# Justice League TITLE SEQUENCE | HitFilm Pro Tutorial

Surface Studio comes with some built-in default lights, but we want to control the lighting ourselves.
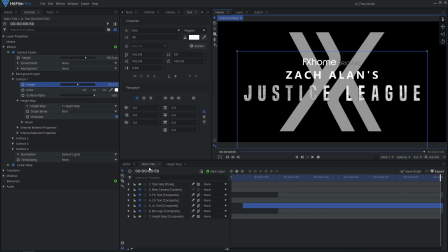543s
Set the illumination type to comp lights, then add in a new light layer. Position the light where it creates some nice contrast, revealing the detail from our height map.
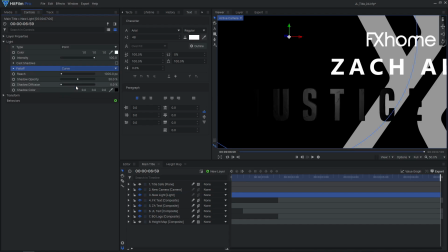562s
You can also adjust the fall off of the light to make the intensity fade out farther away from the light source.
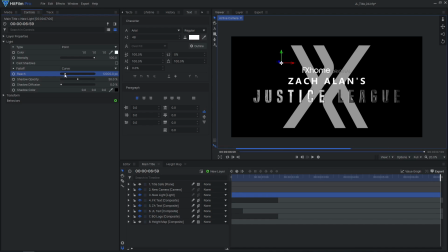Duplicate the light and adjust its position and intensity until you are happy with the lighting.
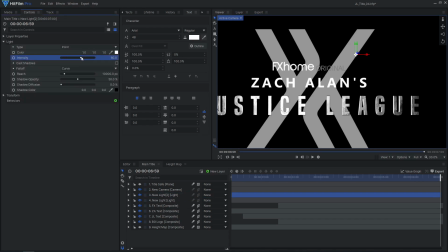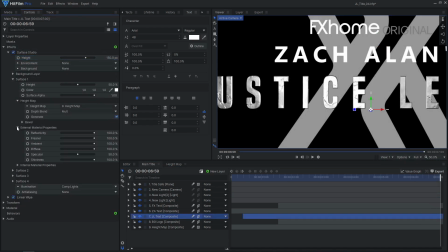584s
There are various material controls on the Surface Studio effect to change how the lights interact with the surface. I like the look of reducing the diffuse and increasing the specular.
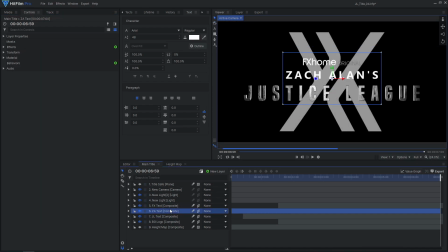596s
Copy the surface effect onto the other text layer, and adjust any settings if needed.
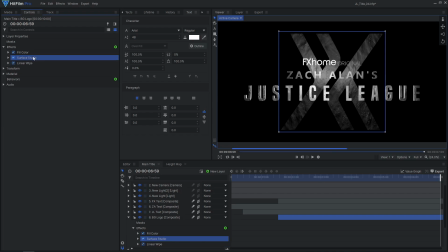606s
Then copy it onto the background logo layer. I made the surface color much darker on the logo to make the text stand out more.
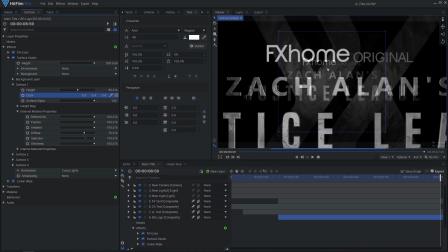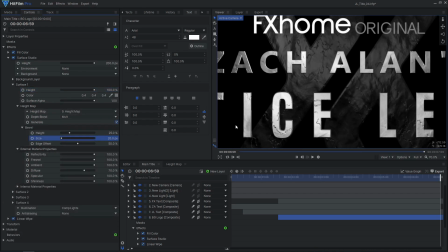620s
I also ended up creating a separate height map for the logo, since it is so much larger than the text.
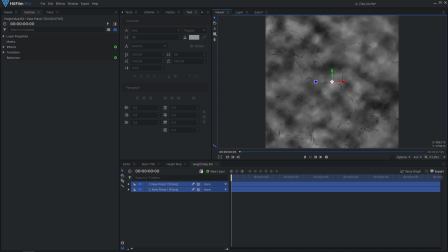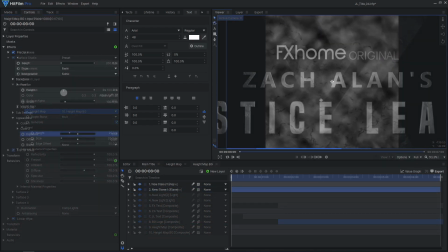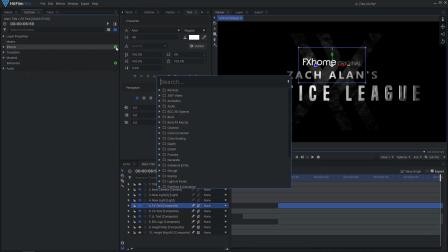641s
add a color gradient effect to the final text layer, setting the blend to multiply.
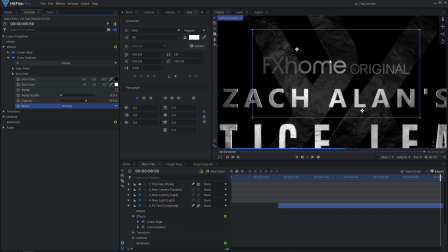649s
Move the start and end points to position the gradient.
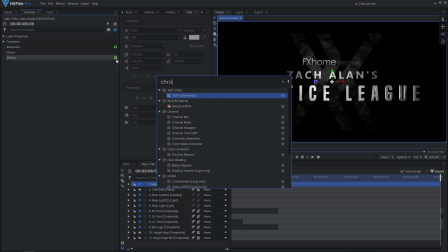657s
To finish off the title, I added a new grade layer and applied chromatic aberration, lens distort, and film grain.
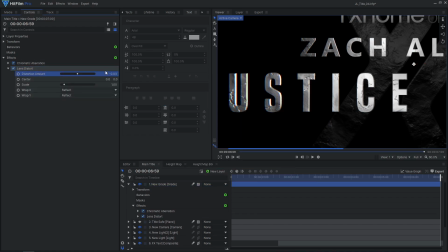666s
These effects add some imperfections to the title, making it feel a little more realistic and less CG.
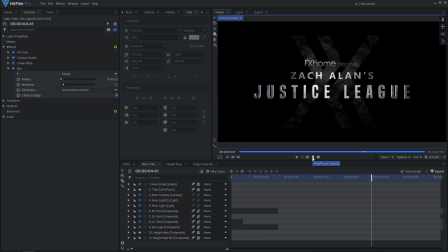675s
And that's how you can create your own Justice League title effect in HitFilm. Feel free to leave a comment if you have any questions or if you learned something new.
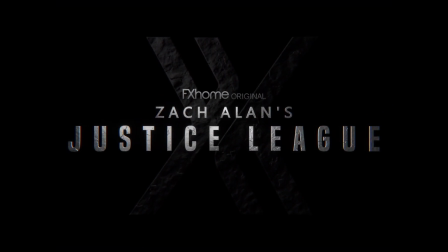684s
Don't forget to check out our other Justice League tutorials, including Cyborg, Superman Heat Vision, and The Flash. Subscribe for more tutorials like this and be sure to give this video a like. See you next time!